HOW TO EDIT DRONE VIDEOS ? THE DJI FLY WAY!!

Okay.
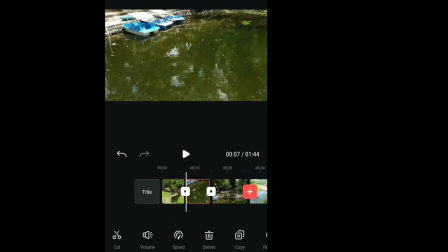844s
So we're trying to give it, each of them, anywhere between 4 to 5 seconds. Okay.
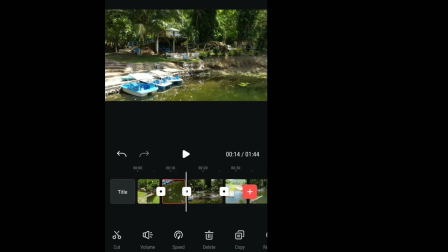849s
So as we're moving from clip to clip, we see that this clip is a bit long as well.
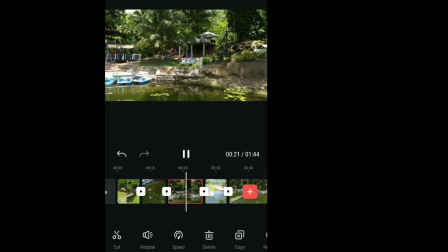856s
Let's just watch to see. This clip is very nice. And there's that leaf that falls right in the camera view at the end.
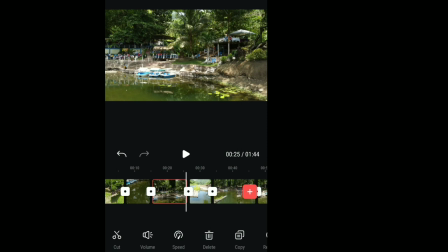865s
I think we can cut that by a little bit. So to do that, you're going to do a pinch out function with your two fingers on the screen. So I'm pinching out to make the clip extend on the timeline. And there I can have a more precise positioning of the white line to cut this clip.
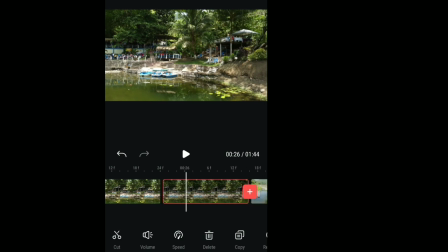883s
So I'm going to cut it about there. And I'm going to go over here and I'm going to delete this clip, this part of it. All right, so let's see if the... Okay, so we got the part when the cotton was falling from the tree.
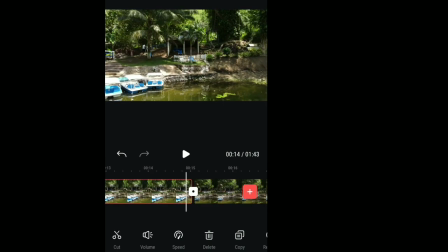899s
All right, so let's have a look at that.
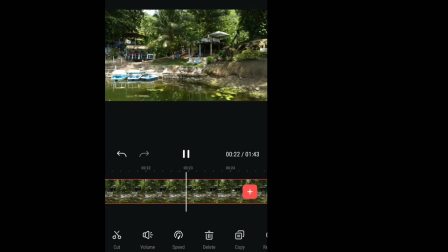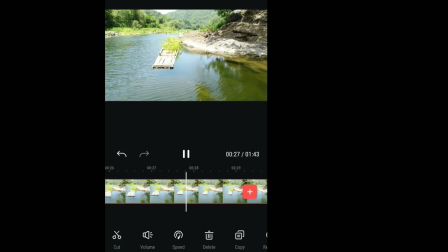911s
Perfect. Okay. And then we have our raft shot.
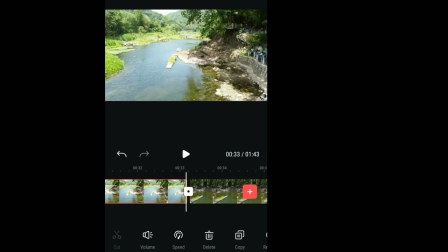920s
All right. Now, if we take a look at this shot right here, guys, you notice that it takes a while to start.
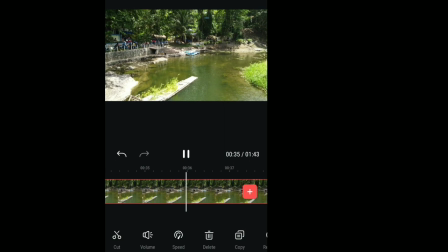926s
So that's fine. We can cut it right here. Just before it kicks off, just before it moves, we can bring it to this point here and cut. And then I'm going to click on the beginning part of the clip and I'll click delete.
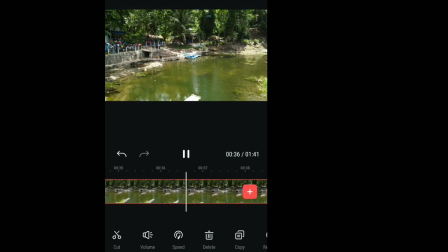944s
And then we see that it's starting while it's moving. We can make this clip a bit short just to add some variety. So we're gonna cut there, and if we pinch in,
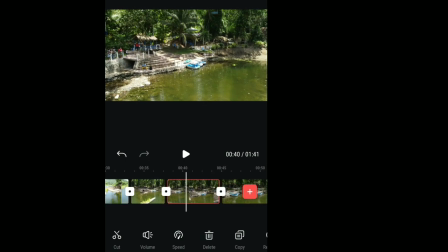956s
we can bring the clips a little bit narrower, and we can just remove that entire bit there.
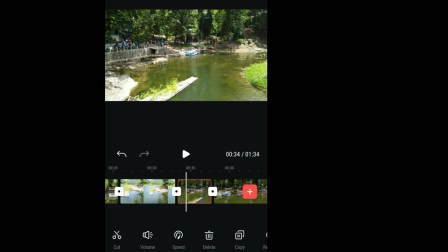963s
So this is the reason why we call it trimming, guys.
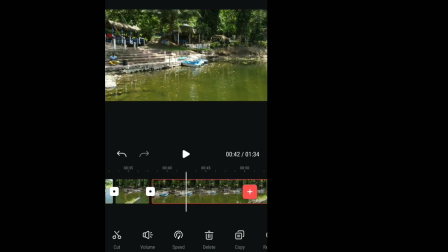966s
It's basically kind of, you know, reducing the amount of unnecessary time that we're using for this.
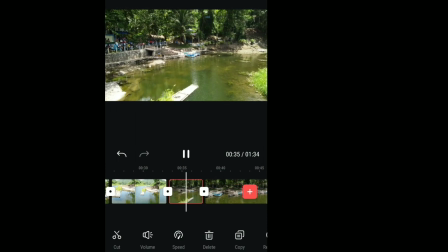973s
So let me just have a look at this. So it's moving past the raft.
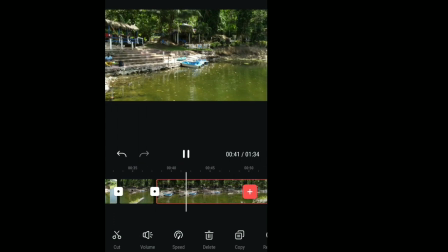980s
This shot is moving past the raft in a backwards way, so it's pulling out.
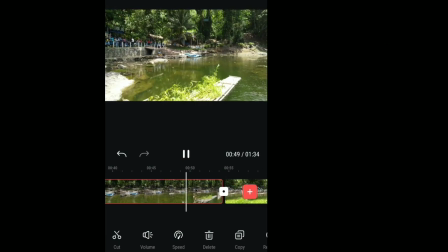988s
Yeah. I think we can also do some trimming to this as well.
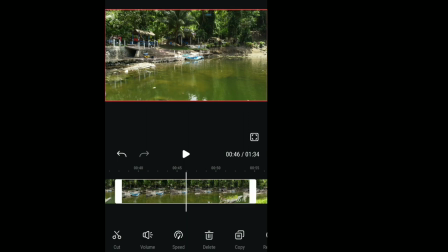994s
Let's cut this a little bit. Let's allow this clip to start a little bit sooner. So we're going to cut it right there. And we're going to get rid of all this negative time that really not much is happening.
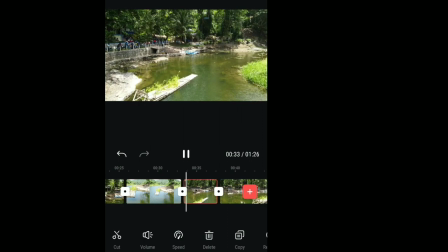1007s
So you want to keep the clips as exciting and as short and spicy as possible.
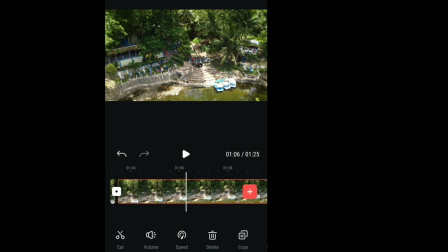1016s
There it is. I think we can do something else with this shot right here. We're going to do what is known as a speed ramp. So we're going to start the first bit quick or fast, and we're going to allow the ending bit to be slow and dramatic.
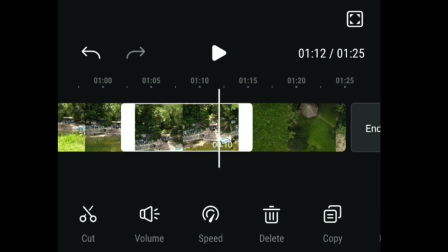1037s
So I'm going to take my white line to roughly near the ending of the clip,
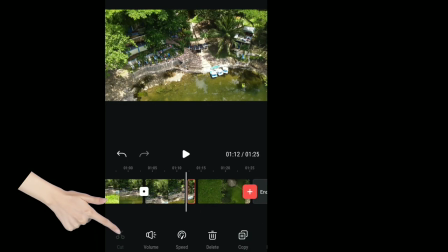1042s
a couple seconds away from the ending, and I'm going to click cut, and I'm going to tap on the first part of the clip,
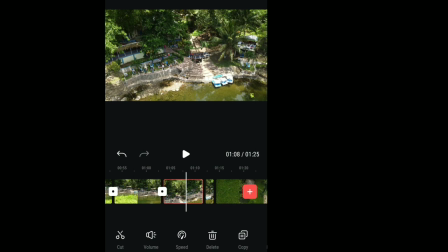1048s
and then I'm going to hit speed. The speed option below allows us to control the speed at which our clips play out.
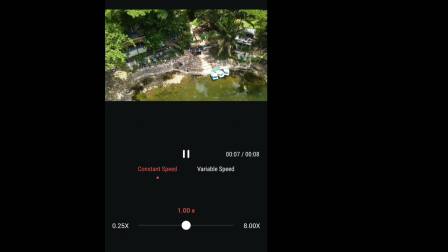1054s
So we said that we wanted our clip to go much faster.
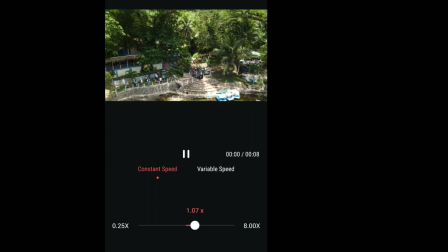1059s
And the good thing about this app is that when you're doing the adjustments, you actually get a sample to look at.
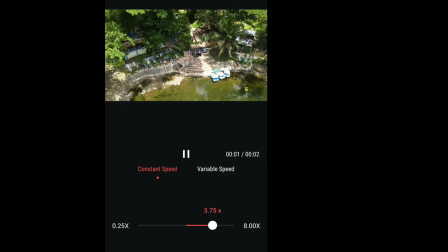1065s
So as I'm moving the time, you'll see that the sample is showing at the top there.
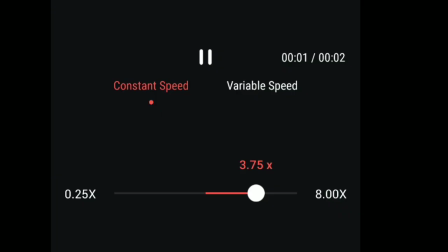1071s
And I like this speed right here, 3.75 times. So I'm going to click apply.
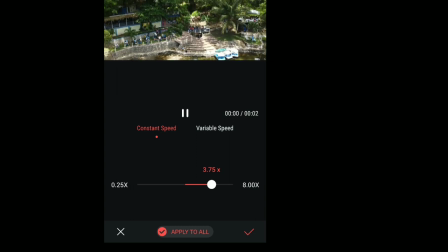1077s
We do not want to apply this to all, just to the clip that we're talking about here. So you don't want to touch that apply to all button.
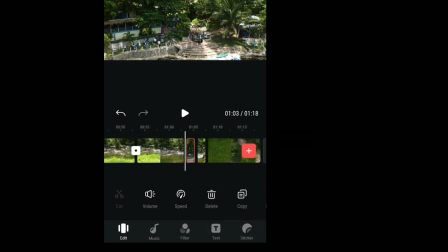1083s
I'm going to hit that. And notice that the clip has shortened in terms of duration on the timeline.